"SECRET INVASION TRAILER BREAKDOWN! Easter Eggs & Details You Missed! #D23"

It could just be that the precise way a Flerkin scratches one's eye leaves with such a unique scar that makes it impossible to
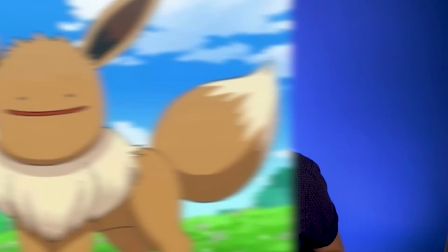3:46 duplicate for scrolls kind of like ditto and pokemon with the faces remember detective pikachu the movie with the ditto face and oh that was the stuff of nightmares every single time i record one of these videos i gotta watch it before it goes live to make sure everything's perfect and that means i gotta listen to it as well that can take a while so i'm always on the lookout for the most comfortable pair of earbuds around but look no further because raycon's everyday earbuds are the most comfortable i have found oh yeah that's the stuff it's like my ears or sitting in a massage chair.
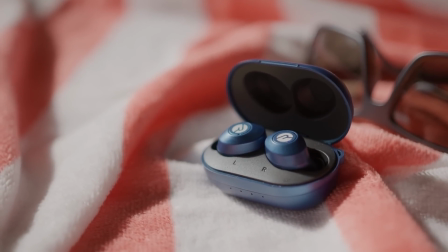4:12 They got optimized gel tips that make sure I get the perfect fit every time. And I don't have to worry about them falling out.
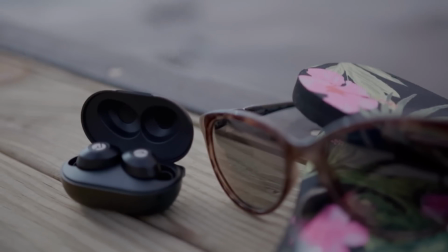4:18 Raycon's Everyday Earbuds also have an eight hour playtime and a 32 hour battery life. So I never need to stop what I'm doing and wait for them to charge. It's also super easy to switch between noise isolation and awareness mode. So I can choose whether or not I wanna hear my dog barking at every single squirrel it sees.
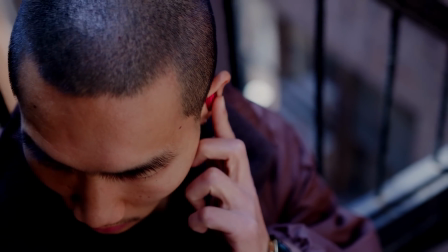4:32 When I'm out of the house and listening to music, I can use touch controls to easily change the volume, to skip a track, to answer a phone call, whatever I need to do. It's no wonder that Raycon's Everyday Earbuds have over 50,000 five-star reviews. To get yours, click the link in the description box or go to buyraycon.com slash newrockstars to get 15% off your Raycon purchase. And thanks again to Raycon for sponsoring this episode. I just love how this whole trailer is swimming in classic espionage imagery. Guns and envelopes. CIA agent Everett Ross sneaking in an alley. Maybe this guy's probably going to make it out of Wakanda Forever just fine, or maybe his Skrull will.
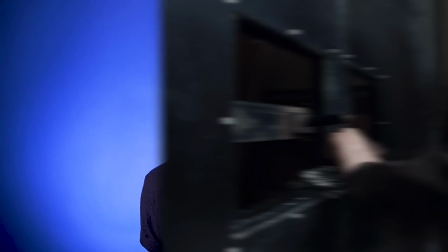5:05 Everett Ross also been pretty close to the top of my list as possible Skrulls. now we see someone with super strength pulling a chain right off of a locked
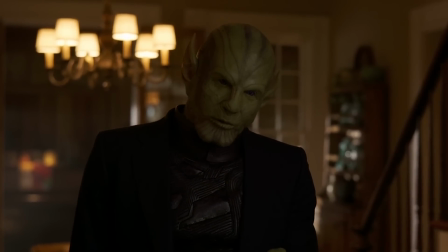5:12 door now scrolls at least in the mcu are suggested to have somewhat enhanced strength and speed agility all that stuff but i don't think
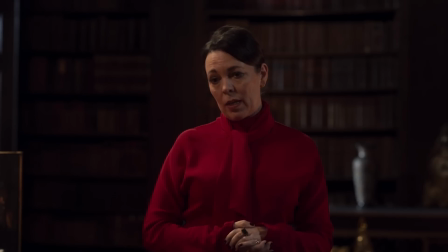5:18 they're as strong as like super soldier captain america level olivia coleman is rumored to be playing a character named fallsworth maybe a uk counterpart of nick fury a chief espionage leader if that rumor is true she could also be related to james montgomery fallsworth the union jack of the howling commandos and captain
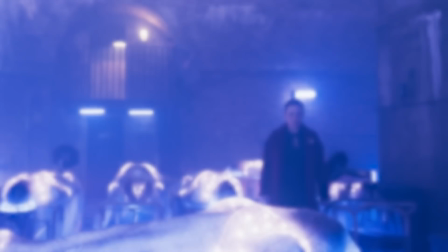5:34 america the first avenger could be his granddaughter great-granddaughter something like that we see her examining rows of glowing corpses and body bags on gurneys based on their smooth heads i'm guessing these are scroll corpses maybe this is a scroll hideout where various living scrolls would hide all the bodies of any scrolls that died so that human crime scene investigators would come across alien corpses all these years because you know when scrolls die they revert back
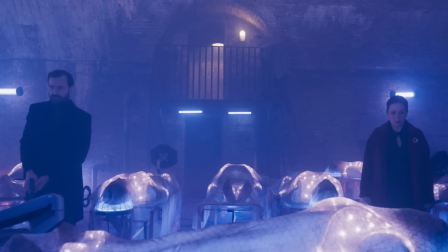5:57 to their scroll form so whenever scroll died you'd have to put that scroll body somewhere and all that glowing tech that surrounds them just looks like alien tech.
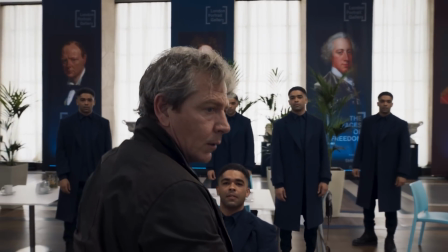6:03 Ben Mendelsohn as Talos grabs Kingsley Benadir's character, as every other person in this museum is a Skrull shapeshifting back into his human appearance.
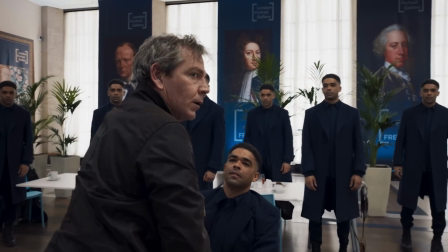6:11 Like which one is the actual sexy Bridgerton star? I like how before the table behind Kingsley Benadir shapeshifts, we actually see a few more Kingsley Benadir's over on the left.
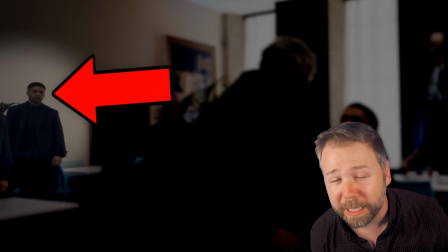6:18 So yes, this secret invasion story is going to include some Skrulls who are friendly to mankind, and then the Skrulls who are hostile to mankind. So we're going to see Skrull versus Skrull, and we'll probably also see human versus human. I like how this show is really blurring the lines like that. Though still, I'm just super excited to see which major Avenger or Avenger associate is gonna be revealed as having been a scroll this whole time
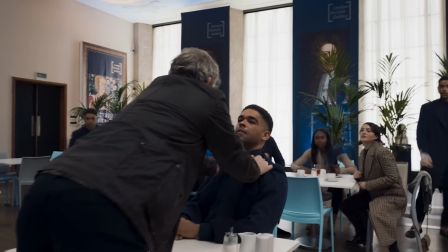6:36 And in which side of the scroll race that they are on now This museum by the way is London's National Portrait Gallery One of my favorite stops whenever
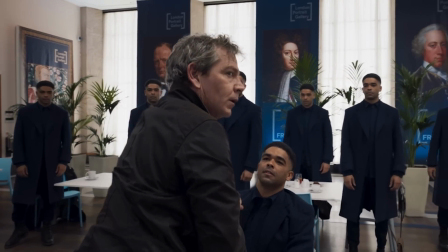6:42 I go to London and currently is running an exhibit called the faces of freedom Depicting various historical figures like Winston Churchill over in the far left there I just
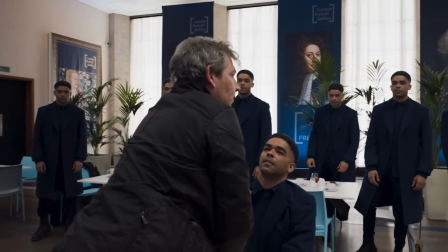6:49 love the shot composition here these faces framed with the same repeated face of Kingsley Benadir suggesting that these Skrulls might be kind of freedom fighters in their own right, giving them a philosophical weight to their argument.
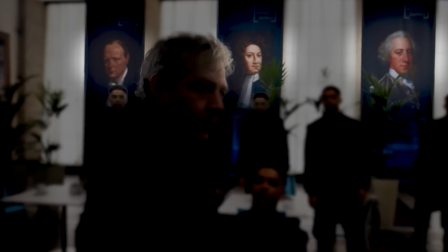7:01 But also, it kind of hints that these democratic leaders of human history, and maybe many historical leaders, could have also been Skrull imposters. Really, we're rethinking our full history with this show. Also, it kind of foreshadows how the U.S. president might get assimilated by a Skrull.
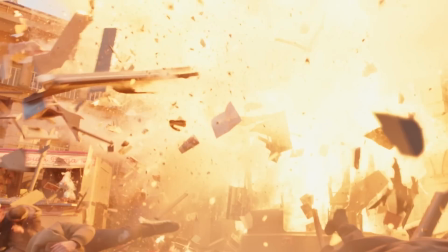7:15 We see various shots of explosions in this trailer. It looks like a corner of London that's decorated to look like a part of Russia.